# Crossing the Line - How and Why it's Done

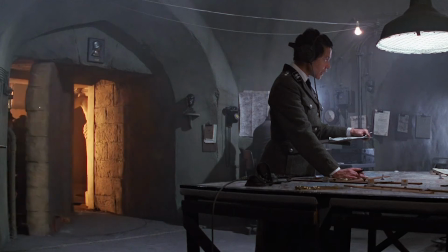One of the fundamental principles of cinematography concerns the concept of crossing the line, also known as the 180-degree rule.
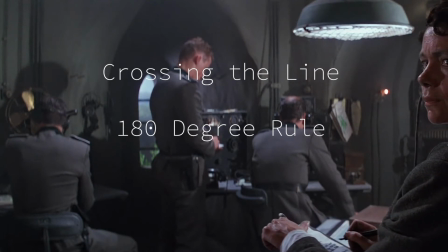In Grammar of the Film Language, Daniel Arijon refers to the concept as the triangle principle.
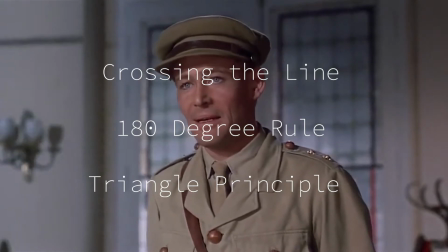However, all three principally refer to the conventions around filming two or more people in conversation.
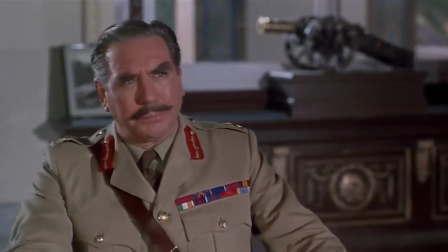This concept is so important to filmmakers as a significant percentage of all of film and television involves two or more people in back and forth dialogue.
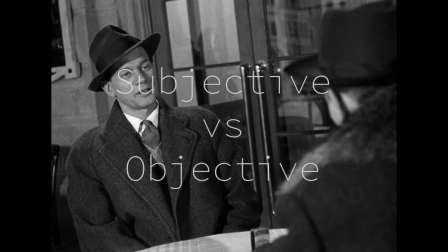It also speaks to the filmmaker's control over their subjective and objective view of the action within a scene or another character.
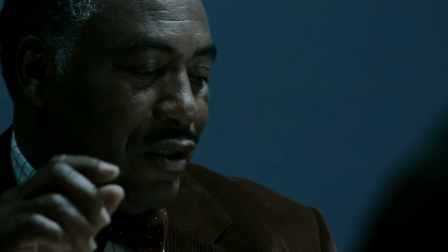Whilst even the most amateur filmmaker will usually be aware of the 180-degree rule,
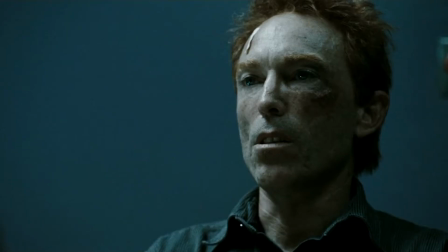most moviegoers and audience members will only be subliminally affected by the concept in action.
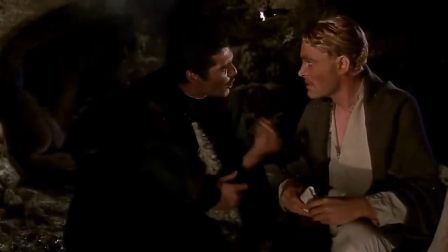This is where filmmakers can use and even break the convention to subconsciously affect how the viewer's view a scene.
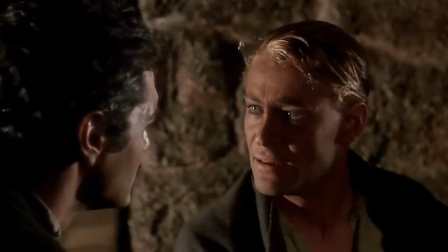Who are you to know it can be done?
But let's first define the principle itself.
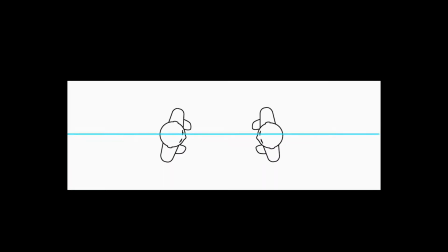The concept states that we draw an imaginary line between two people who interact within a scene,
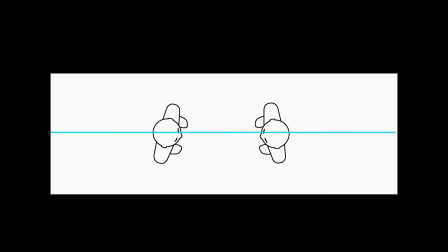and we only film those actors from one side of that line.
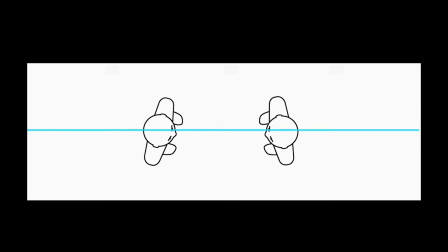Whilst there are countless ways that actors can interact, Daniel Arijon states that all on-screen interaction of this type can be divided into four groups.
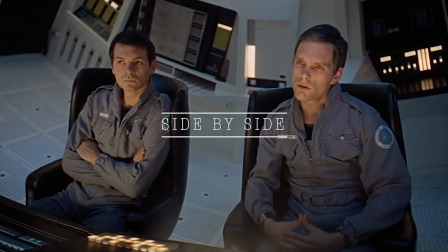Two actors who face each other, two actors side by side, one actor has their back to the other,
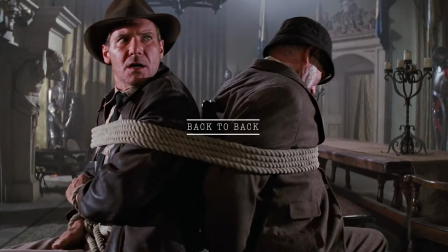or two actors are placed back to back.
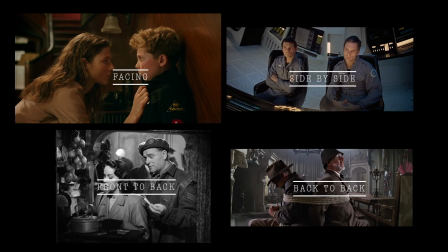Whilst actors can move and change positions, in any one moment their setup must conform to one of these groups.
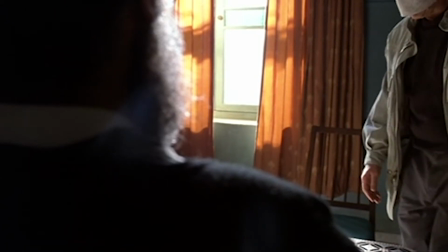In the opening scene of Michael Mann's The Insider,
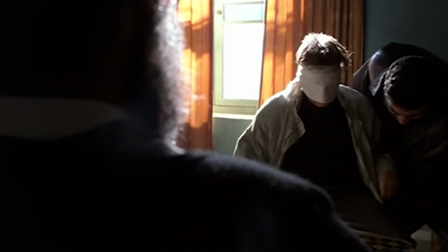Lowell Berman is blindfolded and escorted to a hidden location to talk with a contact to try and arrange a secret interview.
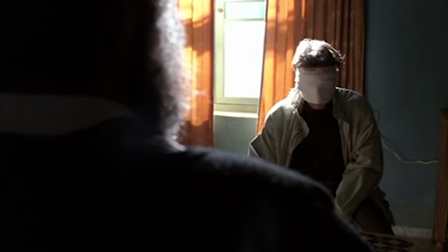Despite the blindfold, the two actors face each other and the imaginary line is drawn between them.
Coffee? Yeah, thank you.
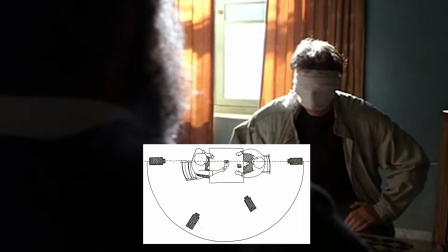We are shown both actors in close-ups and longer shots, and the spatial sense of where they are in the room and in relation to each other is established.
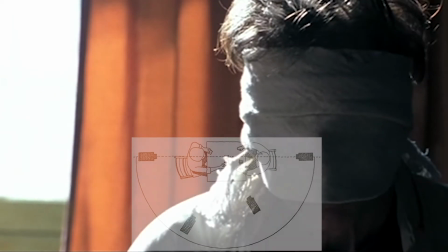The scene follows the conventions of the rule.
Please to explain why I should agree to interview with pro-Zionist American media.
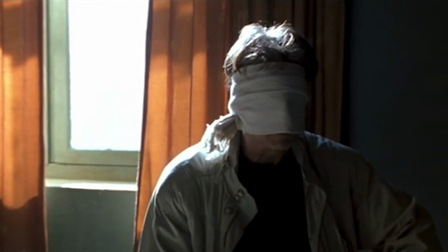Until the tables are both metaphorically and literally turned when the camera is moved to the other side of the line.
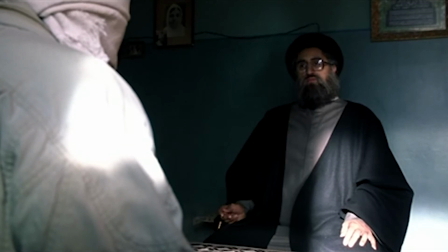The motivation for this can be determined from a closer reading of the script. When Lowell enters the scene, he is blindfolded.
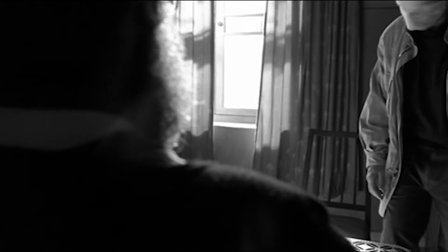He has to be helped to a chair where he sits at a table, rather reminiscent of a chessboard.
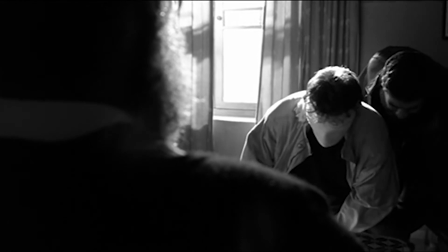The Sheikh is in control and has the perceived power and dominance in the scene.
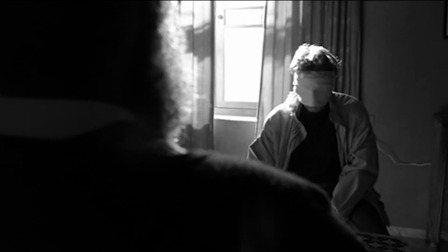However, when the Sheikh makes demands of Lowell that he deems unacceptable, Lowell asserts himself on the situation and the Sheikh.
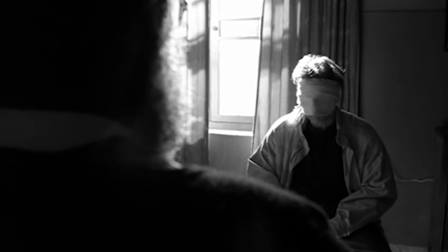This prompting the shift in power, and a brief stalemate is achieved between the two.
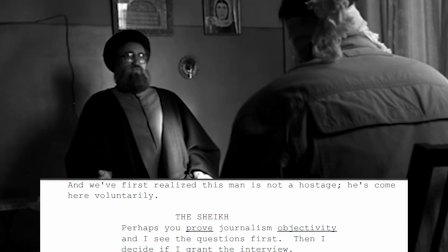Perhaps you prove journalism objectivity and I see the questions first.
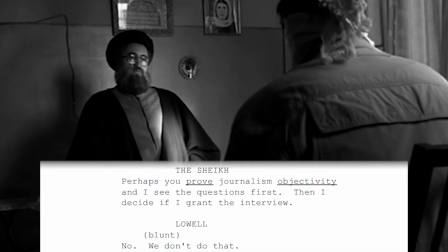Then I decide if I grant the interview. No, we don't do that.
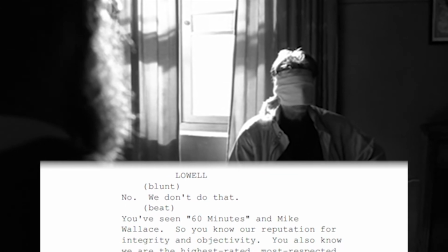You've seen 60 Minutes and Mike Wallace, so you know our reputation for integrity and objectivity.
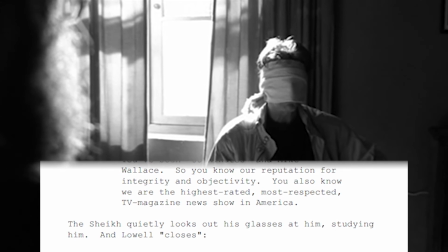You also know we are the highest rated, most respected TV magazine news show in America.
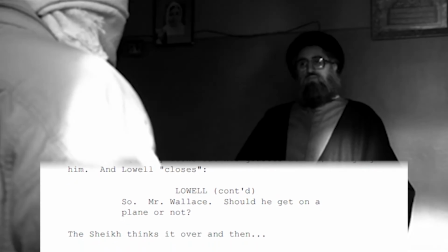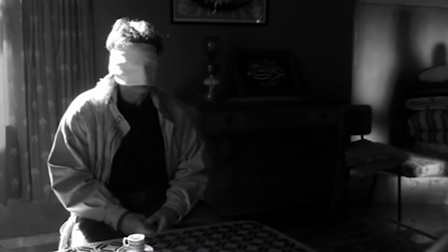So, Mr. Wallace, should we get on a plane or not?
This is where the perspective of the scene shifts.
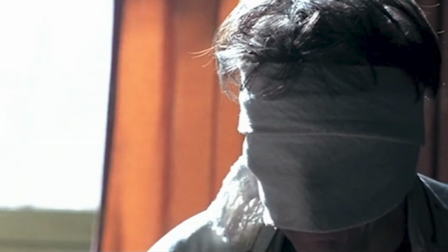Up until now, we've consumed the scene predominantly from Lowell's perspective.
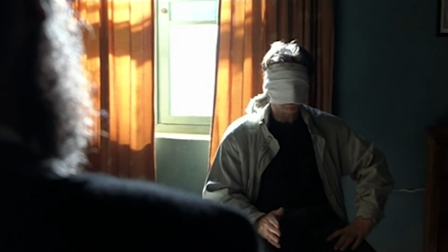We do not see the Sheikh until he talks, and as Lowell delivers his assertive speech, we dolly into him and past the Sheikh, who is left out of view.
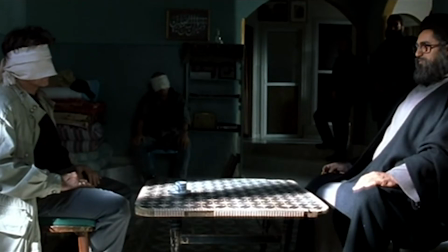With the movement of the camera, the scene briefly shifts to a more objective point of view,
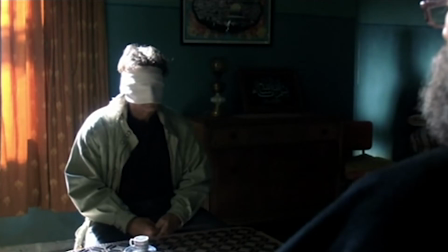as we, the audience, see these two in a brief, silent stalemate.
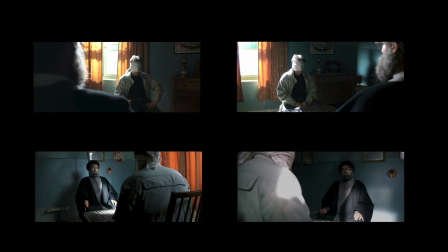The movement of the camera allows for the symbolic reversal of roles, without the actors moving physically, emphasizing the subtext of the script in that moment.
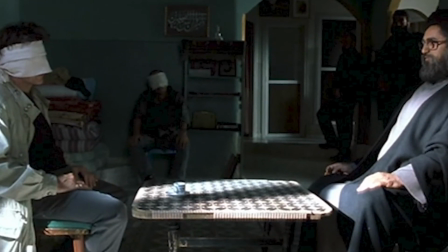The spatial awareness of the scene is not broken, as the jump across the line lands in a wide shot,
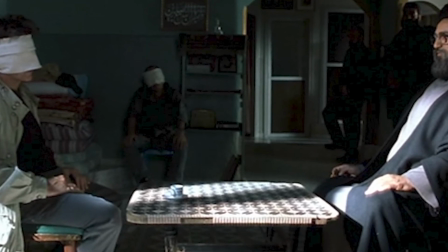instantly re-establishing the position of both actors in relation to the camera and each other.
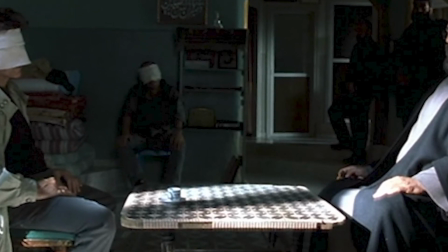This allows for the break with convention for artistic effects to be achieved without confusing the audience.
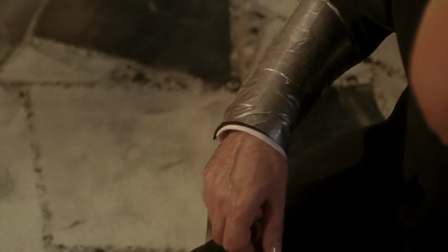In contrast, this scene from Paul McGinnon's Lucky Number SLEVIN,
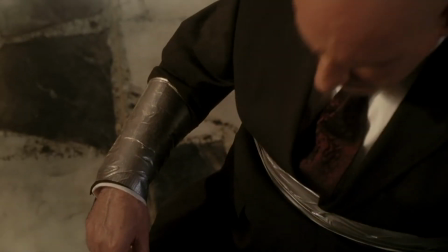the breaking of the 180-degree rule is used intentionally to confuse the audience.
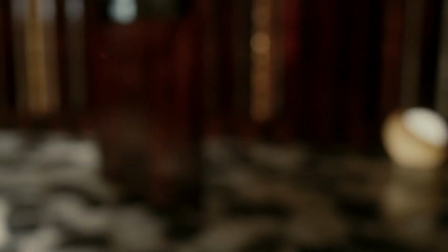Having been knocked out in the previous scene, the rabbi, Ben Kingsley, awakes to find himself kidnapped and tied to a chair.
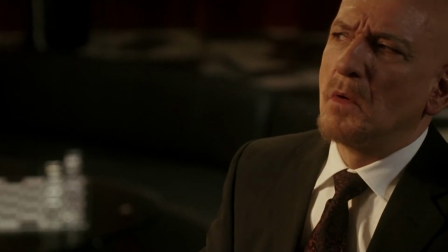Recognizing the room as that of his nemesis, the boss, Morgan Freeman,
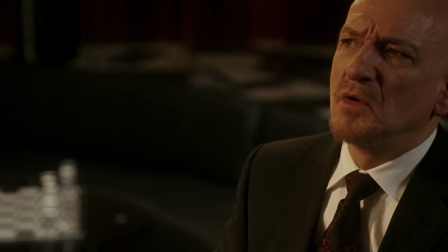he assumes the boss is responsible for his capture and delivers a humbled
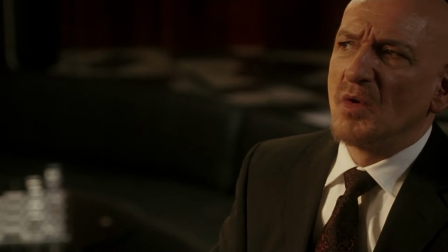speech with reluctant admiration conceding victory to the out-of-view boss.
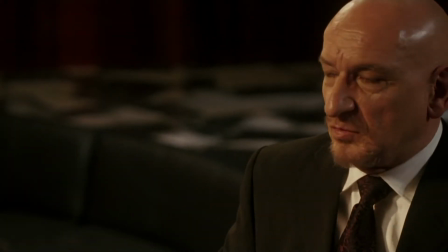When the audience are shown Freeman, he appears looking from right to left,
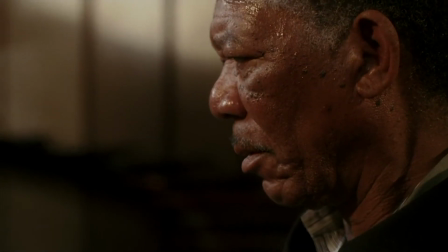the audience and Kingsley assume he has stood behind him somewhere and facing Kingsley, quietly savouring his victory.
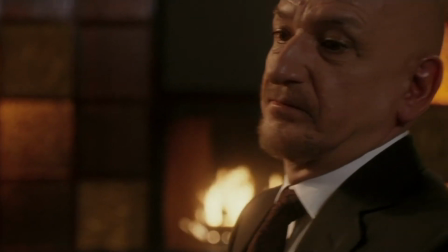If I were wearing a hat, I would take it off.
But when the boss is also revealed to be tied and confined to a chair, facing away from the rabbi,
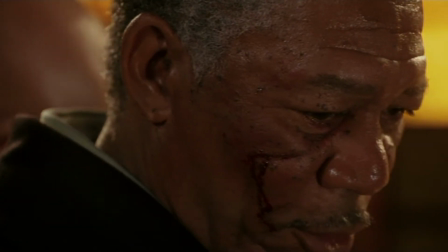now looking from left to right, the sleight of hand of the filmmakers is exposed,
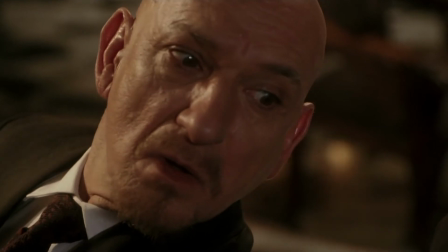as both characters and the audience now realise they have been captured by somebody else.
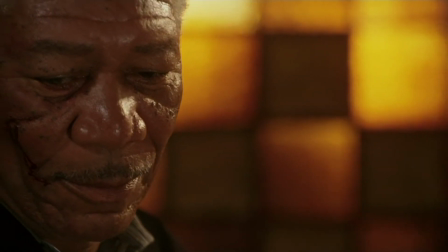It's like we were sold a bill of goods by the same salesman.
And the twist in the scene and the larger narrative is revealed.
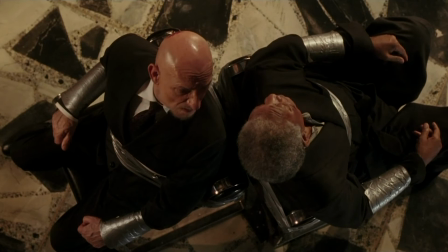This break with convention is most effective as it results in the audience making an assumption that they don't know they're making.
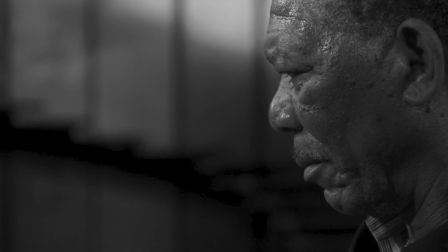We, the audience, assume that Morgan Freeman is facing the rabbi because the convention of the
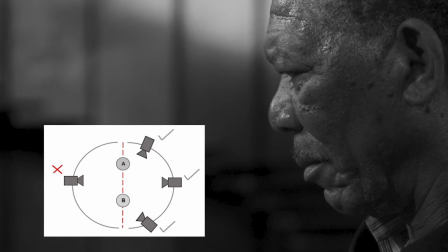180-degree rule dictates that he should be looking in that direction.
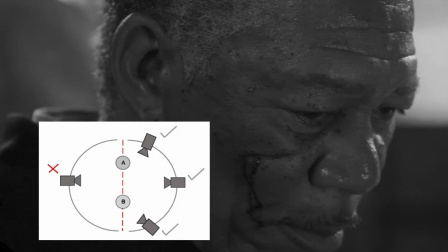The twist and the reveal are savoured by the subtle, unnoticed crossing of the line.
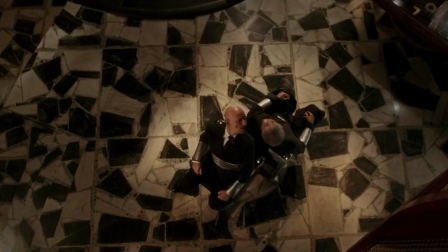And it's only by our subconscious acceptance of that convention that we are fooled into thinking he's looking one way when he is looking the other.
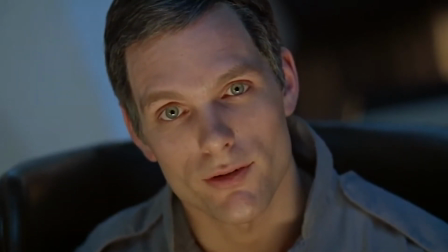In Stanley Kubrick's A Space Odyssey 2001, Kubrick works around this concept in an even more unsettling manner by disguising who a scene belongs to.
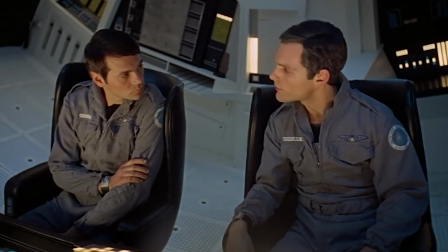But first, let's take a look at a scene that doesn't attempt to hide its owner.
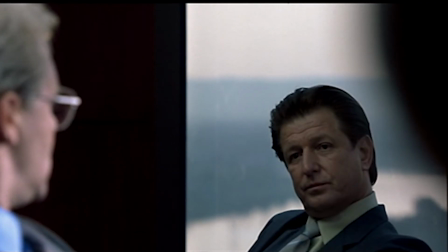Typically, dialogue scenes belong to one main character,
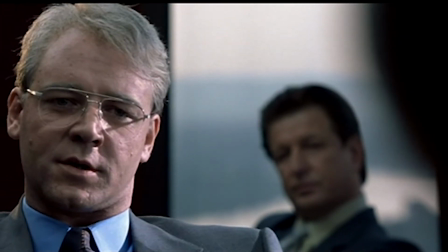and thus the scene is captured and covered in such a way that the audience consciously and subconsciously experience the interaction and the narrative from their point of view.
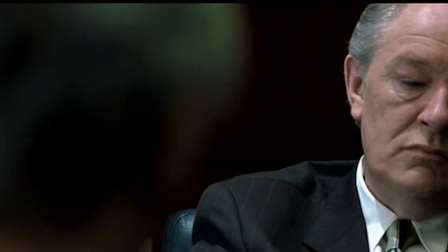We have a subjective experience of the scene from that character's viewpoint.
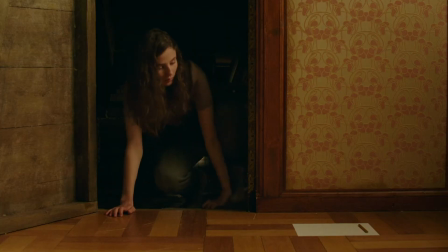In this scene from JOJO Rabbit, JOJO talks with a young Jewish girl, Elsa, who is hiding in his attic.
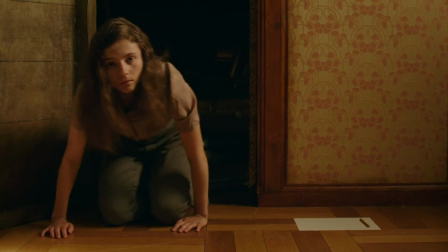We can clearly tell that the scene is JOJO's from a number of factors.
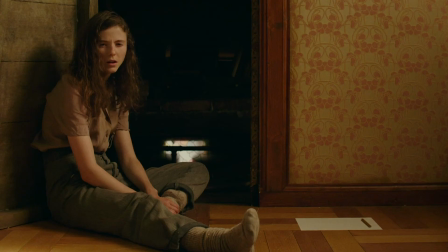We both begin and end with him in the room alone before Elsa enters and after she leaves.
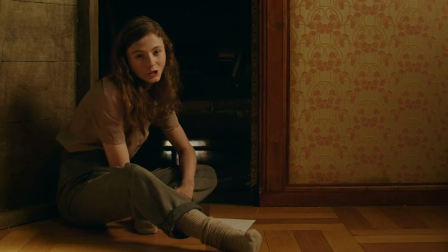Shots of JOJO are framed between mid-shots and close-ups, whereas shots of Elsa are filmed at a distance, mostly long shots.
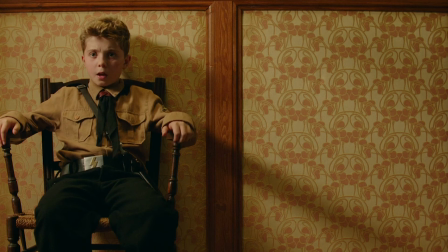The camera is always located on JOJO's side of the room. Even the tighter shots of Elsa are filmed with a long lens from JOJO's rough position.
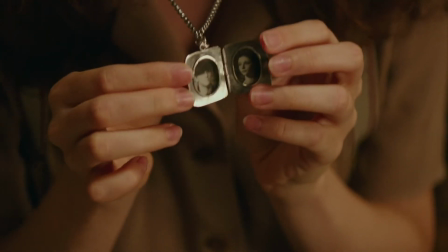The close-up insert shots of Elsa's pendant and her drawing are filmed directly from JOJO's viewpoint.
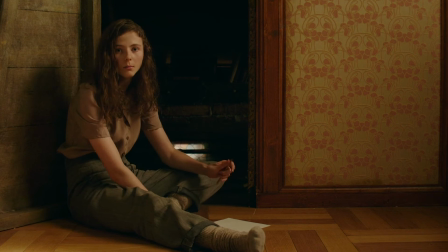And when Elsa delivers a speech about love, we slowly dolly in on the emotional impact that this is having on JOJO.
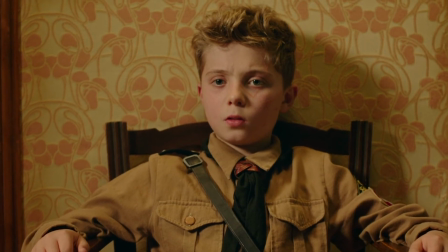You'll meet someone and spend your days dreaming of the moment you can hold them in your arms again.
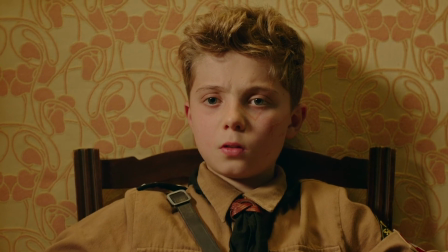That's love.
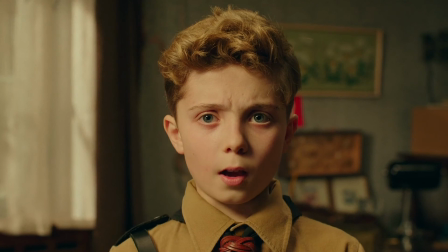Ridiculous.
The scene, as is the film, are JOJO's.
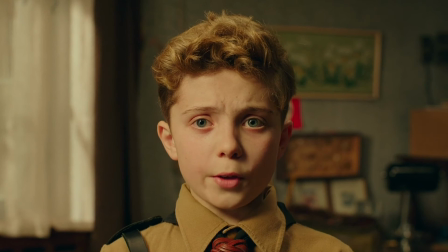We experience this conversation and the narrative predominantly from his vantage point.
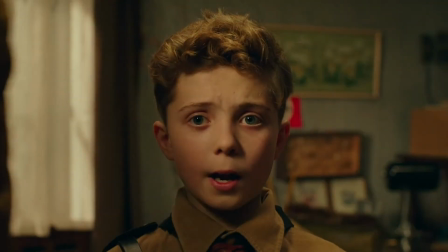Now let's return to Kubrick.
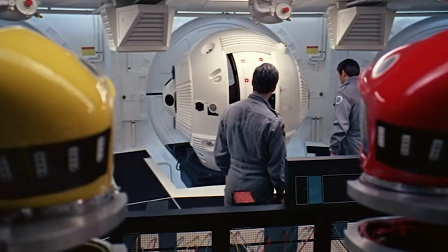In this scene, Bowman and Poole enter an airtight, soundproof pod to privately discuss the unusual behaviour of the ship's computer, HAL.
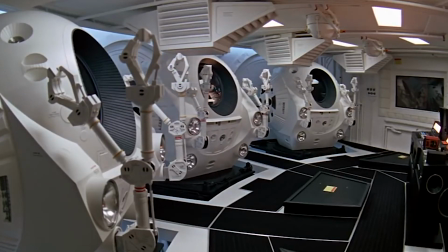We begin with what is in many ways a typical two-shot, and we assume that the line of interest is between the two shipmates.